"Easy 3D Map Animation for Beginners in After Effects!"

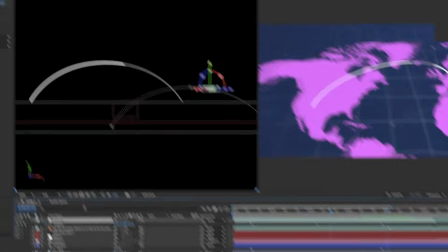On our front view window,
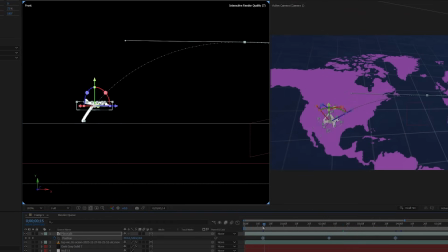line up the plane's position path to our travel line and make sure the start and end point is at the same spot.
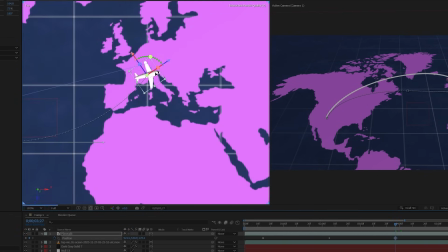Then let's switch to the top view and let's line it up here as well. So once it lines up on both the top and the front view here,
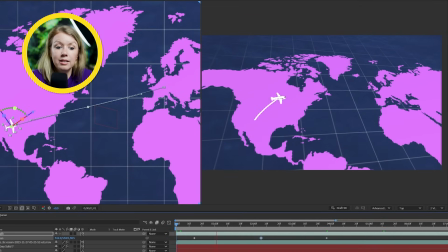you can see in our camera's view that the plane is now following the same path.
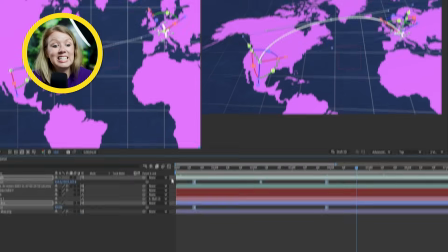We can then select all of these keyframes and press F9 to ease the keyframes, creating a smoother animation. And don't forget to stay hydrated.
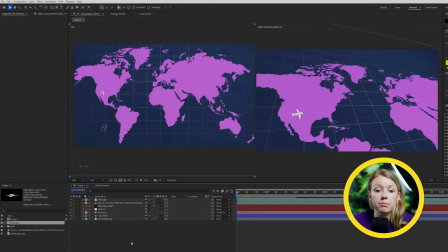All right, so back in After Effects, let's also create some location markers to add to our scene.
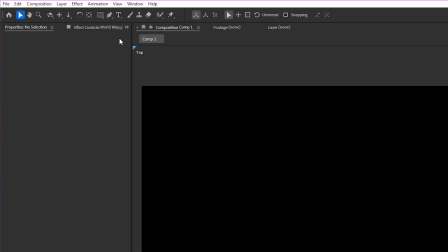So I'm going to hide all the layers for now. And then let's grab the pen tool to draw a line.
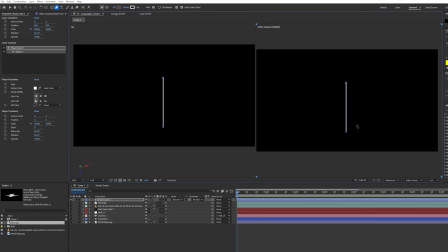You can draw an arrow pointing down or whatever you want.
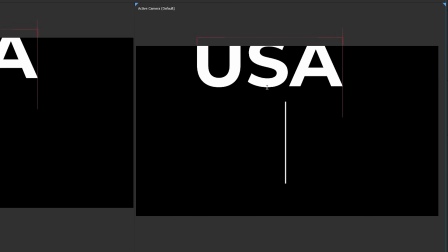Then you can press Control or Command plus T to enable the type tool, and you can write out the location's name on top.
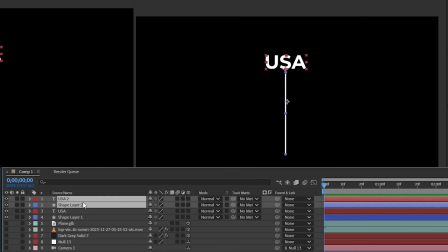I'm going to duplicate these two layers and change the text to create a marker for my second location.
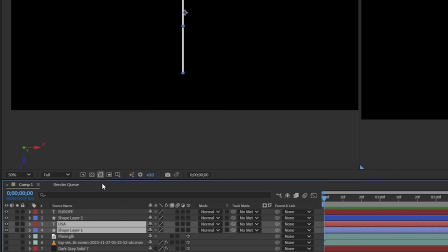Let's select the two layers, and then we can pre-comp them, and I'm going to name it USA.
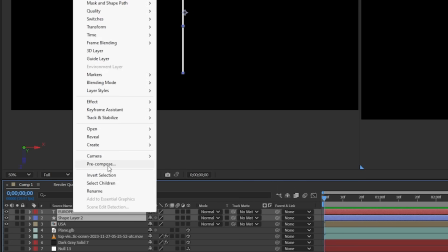Let's do the same for the other two layers, and let's name it Europe.
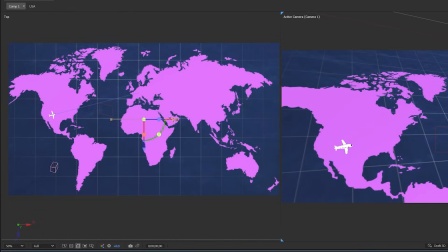Turn these two pre-comps into 3D layers, and let's move them to the right spot in the 3D scene.
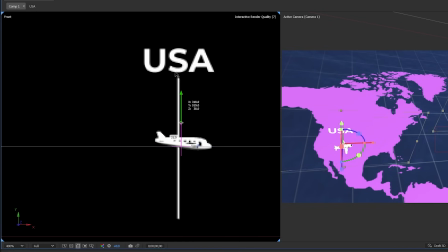Don't forget to use the front view to make sure the markers aren't clipping under our map.
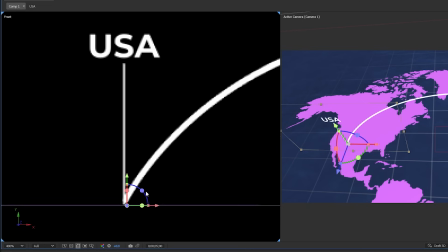I'll also move the anchor point down to the bottom of the marker so I can
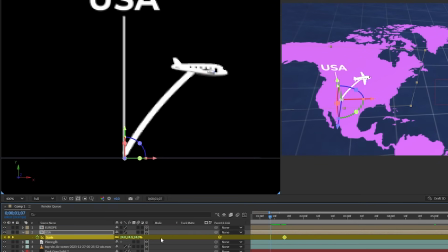keyframe the scale parameter to create a pop-up animation coming from the map. Check it out. So we've pretty much gone through all of the main steps to create our 3D animation, but here are some optional effects to bring your animation to the next level.
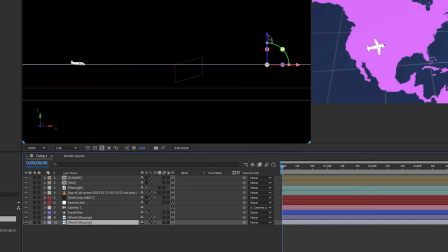So first I'm going to duplicate my map layer, and on the bottom one, I've moved it down in 3D space and changed it to a darker color.
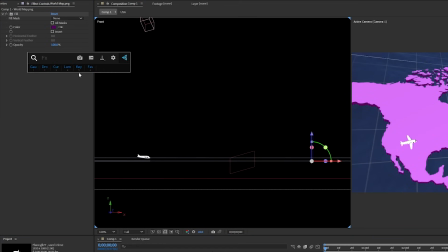I also added the Venetian blinds effect to the bottom map layer
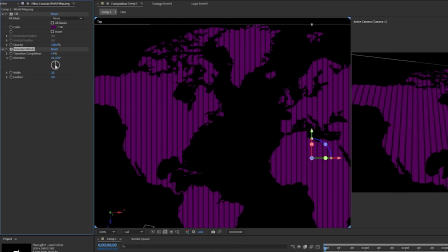and changed the settings to create a bunch of horizontal lines.
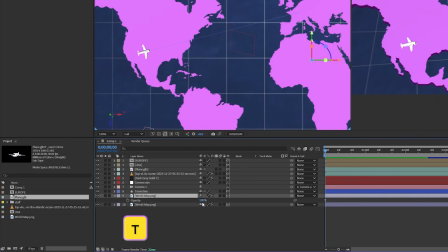And on the top one here, I lowered the opacity so you can see through to the bottom layer.
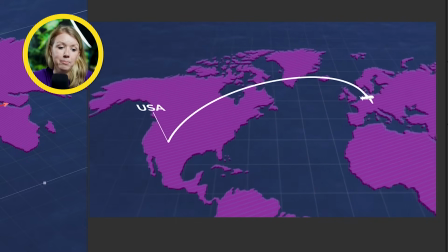I like the look of this and the fact that you can see more depth in the map. So the next thing I did was create a cloud layer on top of everything.
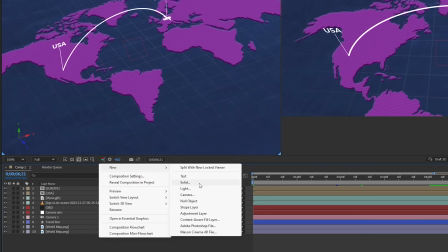So I did this by creating a new solid, and let's name it clouds.
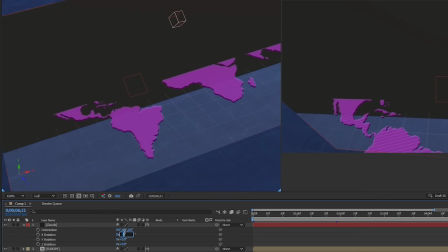And let's also make it a 3D layer and then move it up closer to the camera in 3D space.
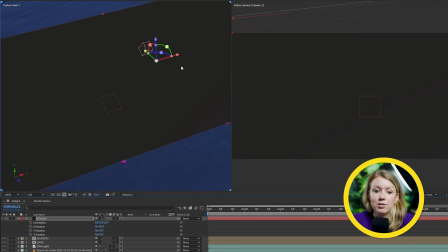Right now, it just looks like a solid cover covering up the camera.
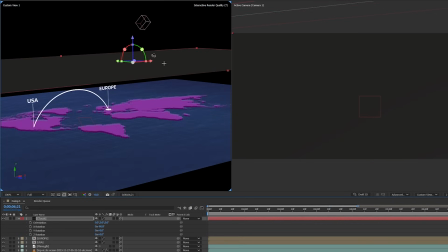To make it look more like the clouds, I'm going to add the turbulent noise effect to it.
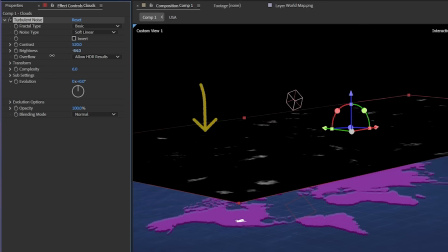And let's bump up the contrast by a lot and lower the brightness and complexity until we get smaller patches of white clouds.
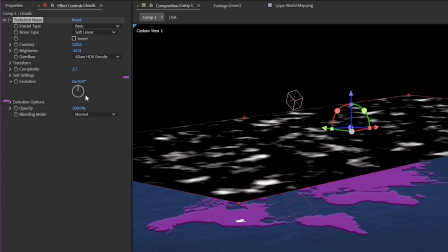Now this looks good, but it's not moving. So to make it move, we can keyframe the evolution parameter, or we can just use an expression. So do this by holding the Alt or Option key on a Mac, and you press the stopwatch icon in front of the evolution parameter.
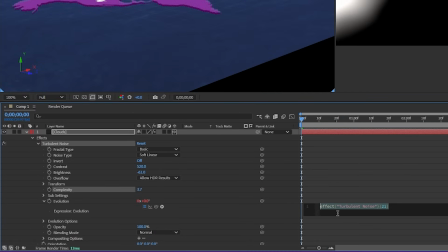And down in the timeline, the expression box will pop up. Now we can write in time times 20.
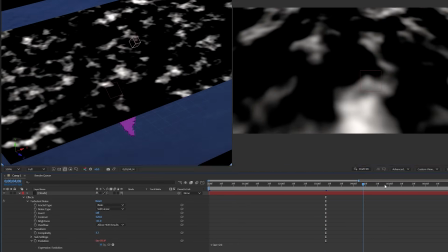And this will make the evolution value go up by 20 every second.
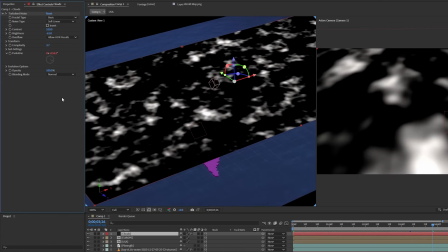I think this is enough. But to make this see-through, I'm going to add a Luma key effect to key out the dark areas.
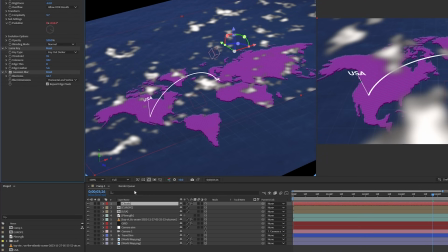Then we top it off with a Gaussian blur to smooth it out. And down on the clouds layer, let's lower the opacity so that way it's not too distracting. And here we go. For some finishing touches, of course, let's select all the layers and pre-comp them all into one.
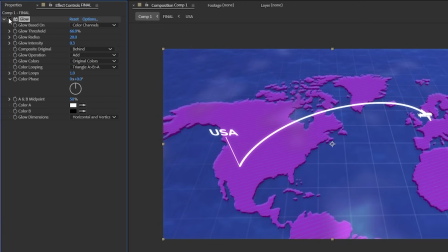And on this pre-comp, I'll add in a bit of glow to make the brighter areas pop more.
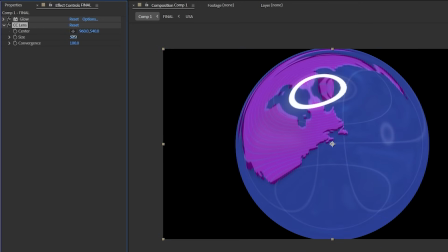And let's finish it off with the CC lens effect. This will give the whole scene more of a curve so it looks more like a globe. Because, you know, the world is round and all of that, right?
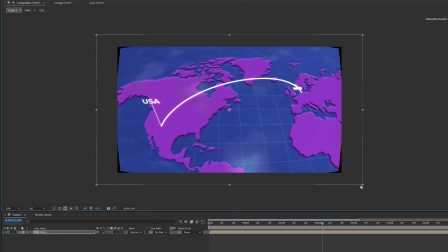And finally, just scale up the pre-comp to cover up all the black areas, and we're done. So if you learned anything from this video, be sure to leave a comment below and also give this video a thumbs up. If you want more After Effects tutorials like this, you can check out these other videos.